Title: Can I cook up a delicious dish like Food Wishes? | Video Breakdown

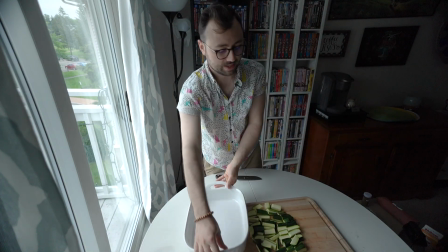Okay, I don't have a great place to put the zucchini until I need it, so I'll just throw it in here, I guess.
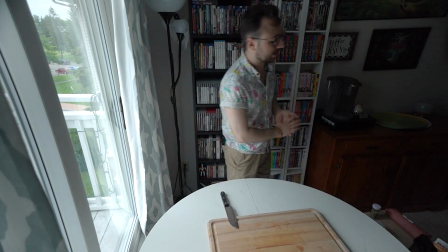Now, just for variety in the shots, I will switch back to the 50 for the onion. 1 onion chopped.
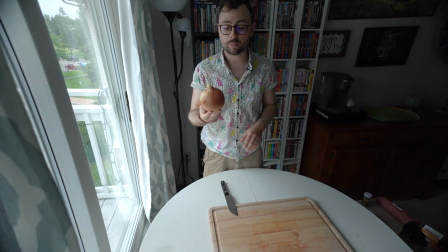It doesn't say what size of onion to use, which is kind of stupid, but this one's huge, so we're going with a huge one. And this calls for onion goggles. Now, if you think the concept of onion goggles is stupid, let's see who's crying in about 5 minutes.
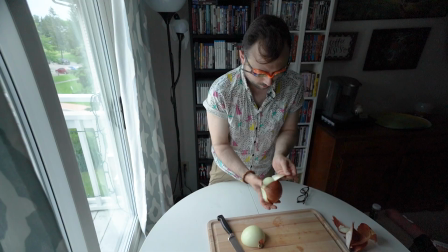Oh my gosh, this knife is like too dull to even cut the onion skin. You are Forrest Gump's Jenny to your sausage, zucchini, and penne.
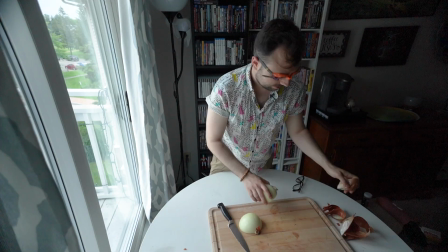Maybe not.
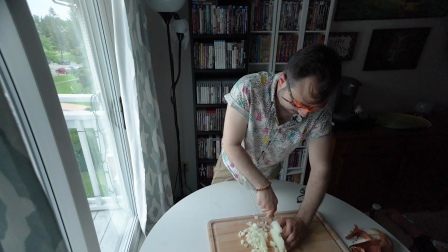Hey Google, what rhymes with sausage? I didn't understand. Yeah, of course you didn't.
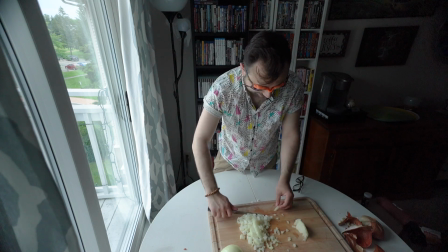Oh man, it's hot with these goggles on. But I can tell based on what's coming into my nose that if I didn't have these goggles on, I would be having a bad time right now.
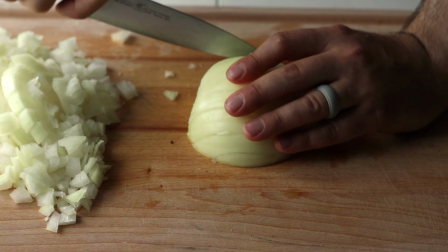Oh man, I really gotta sharpen my knives. This is embarrassing. Whew, these onions are stinking the place up.
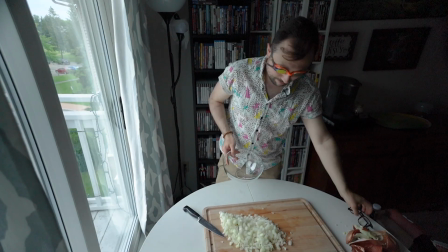My onion goggles may be fogged up, but at least I'm protected.
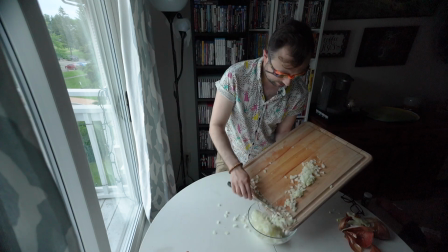I know these onions are going everywhere, but I'm not even gonna bother doing it a second time because I know the same thing would just happen again.
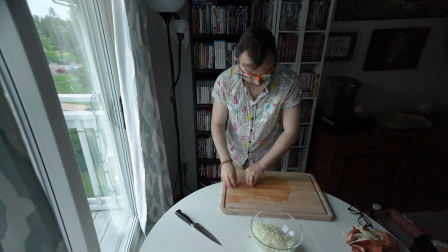Oh, my back is starting to hurt from doing all this cutting on a surface that's so low.
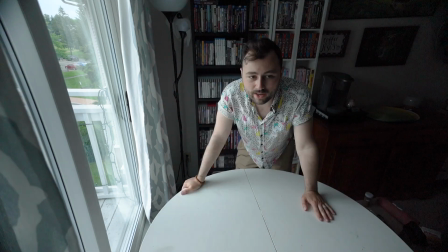I can see again. Okay, the food wishes cam is almost dead.
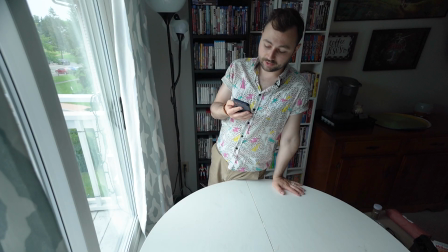Okay, next step is cook sausage in skillet until no longer pink, breaking up with a fork. Remove to bowl with slotted spoon.
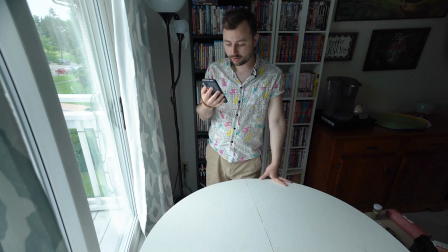I don't have a slotted spoon, I have a slotted spatula. It'll have to do. Then add onion, cook 5 minutes, then add zucchini, salt, pepper, saute until almost tender, about 8 minutes.
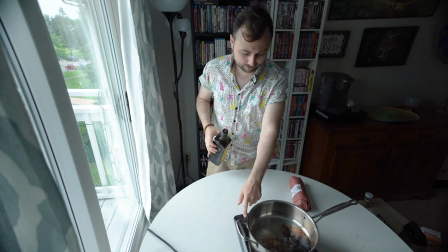The recipe doesn't say to, but I'm gonna add a little bit of olive oil. 8 is the max temp. I guess we'll go on 6.
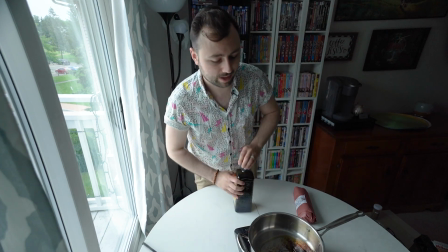Here we go with a bit of olive oil. Oh, I wasn't recording for that. Okay, now the onion is staying in my eyes, or else it's this.
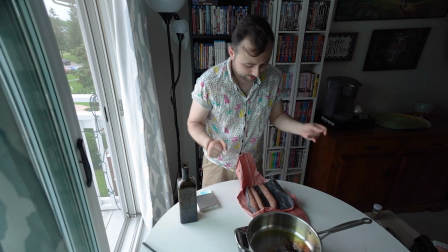So since this is a pound and I need half of it, That's 3 big old sausages. I'm gonna squeeze 1.5 sausages into the pan.
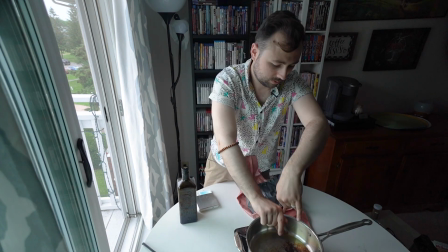Shh, I'm your friend. Oh, ow.
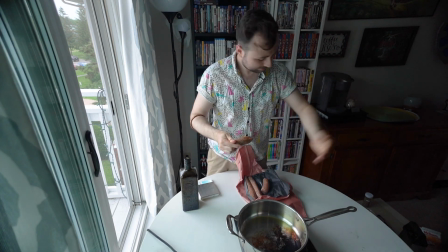I hit the side of the pan with my hand and splattered oil onto my arm. I'm okay, it's okay.
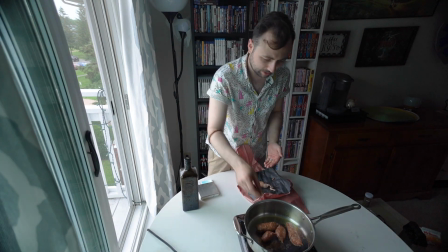I'm kind of surprised that it's half a pound only. That doesn't seem like very much. Time to wash my hands before I do anything else.
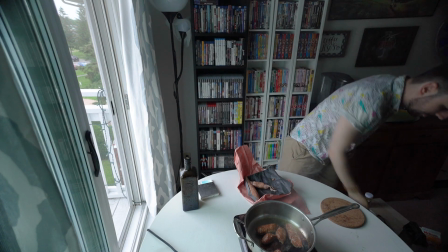I've also grabbed a trivet. Something tells me I'm gonna need that in a few minutes. Sausages are getting a bit of nice color.
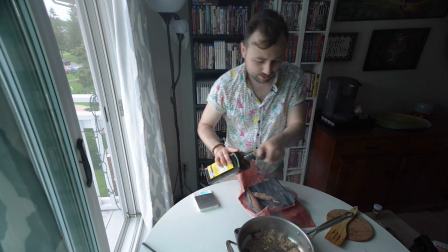I might add a bit more olive oil just to make sure that nothing burns. I'm gonna scrape it to the back end of the pot so that this camera sees it a little better.
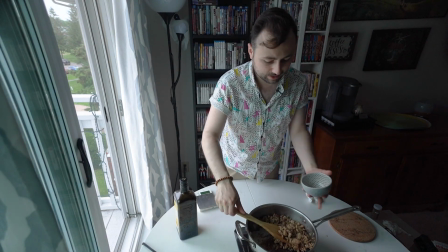All right, I'm not too worried about cross-contamination with this having touched raw meat and then touched cooked meat
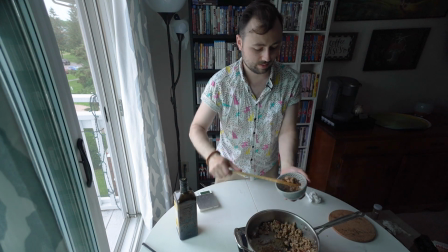because this meat is gonna be cooked more fully in the oven anyway.
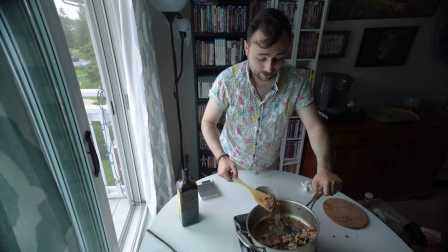Come on now, get on my slotted spatula. It's a good time. Make sure we're in focus.
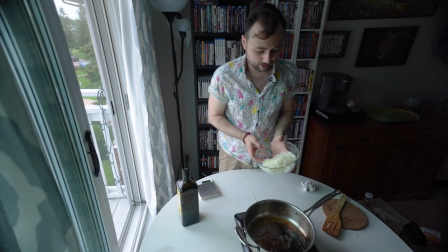Don't burn my chin. And off we go. Now I will switch my utensil.
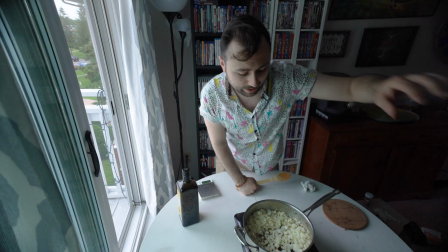All right, in the meantime, while that's going on, I'm gonna grate my fontina.
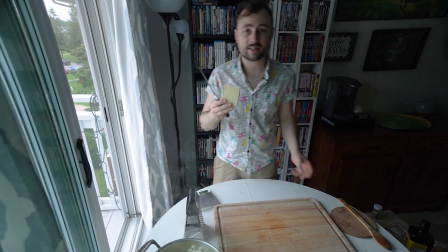I don't want the episode to come off disingenuous, so I think instead of pretending that this is the correct amount of fontina, maybe I'll just make a little joke about it.
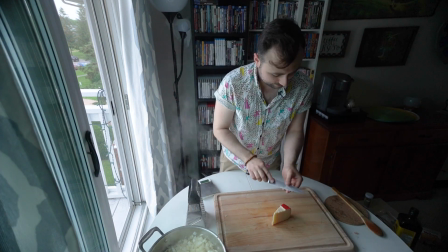Appetizing red wax, nice. Little red wax bits are gonna end up in the dish.
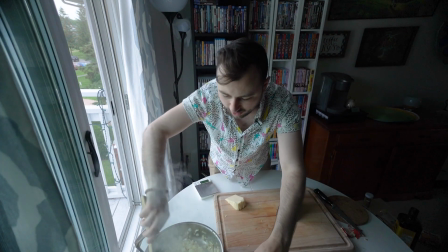It's inevitable. This guy a little stir. Don't burn, please.
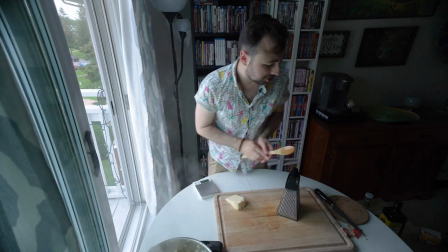Not after all this. Don't burn. I am a master cheese grater, so I'm hoping I can get this all grated and done before the onions are done.
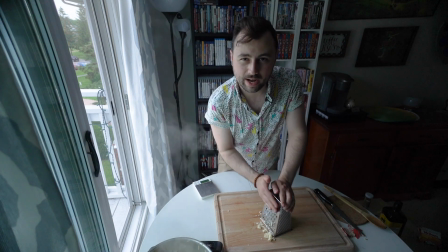And my grater broke. That's how powerful at cheese grating I am. Let's bring the onions back into the limelight here.
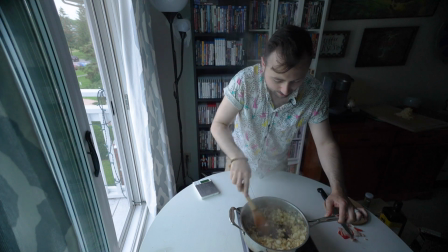Oh my gosh, the caramelization is beautiful. It smells amazing.
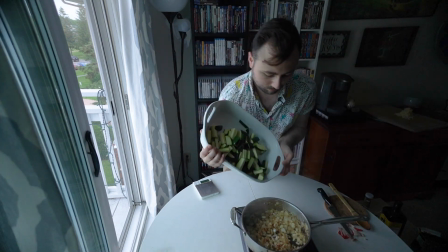Add zucchini, salt, and pepper, saute until almost tender, 8 minutes. We are well on our way here.
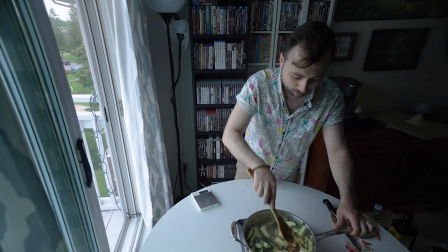Now, I think now is the perfect time to get the pasta going for real.
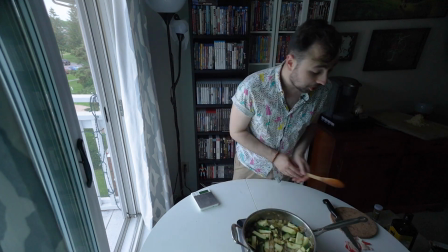Hey Google, set a timer for 8 minutes. Ow! I'm gonna start the boil on the oven, then when it's boiling, I'll move it over here and fake it.
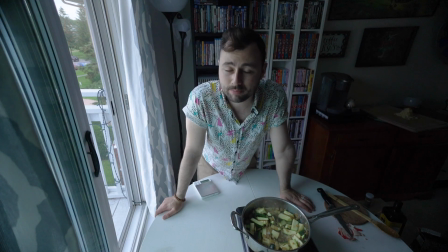Whew, this is the last time I pick 8 p.m. as the perfect time to make a video with only natural light.
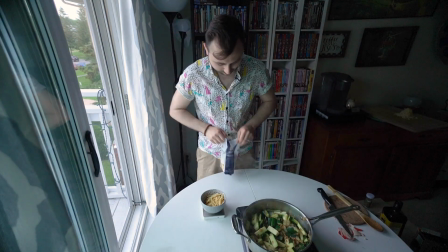Oh, this is still rolling. Hello. The bowl's not big enough. Okay.
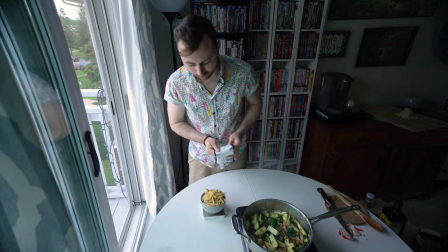Hey, remember 5 seconds ago when I said the bowl's not big enough and then I didn't go and get a different bowl?
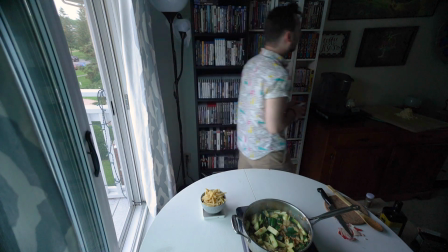That was hilarious.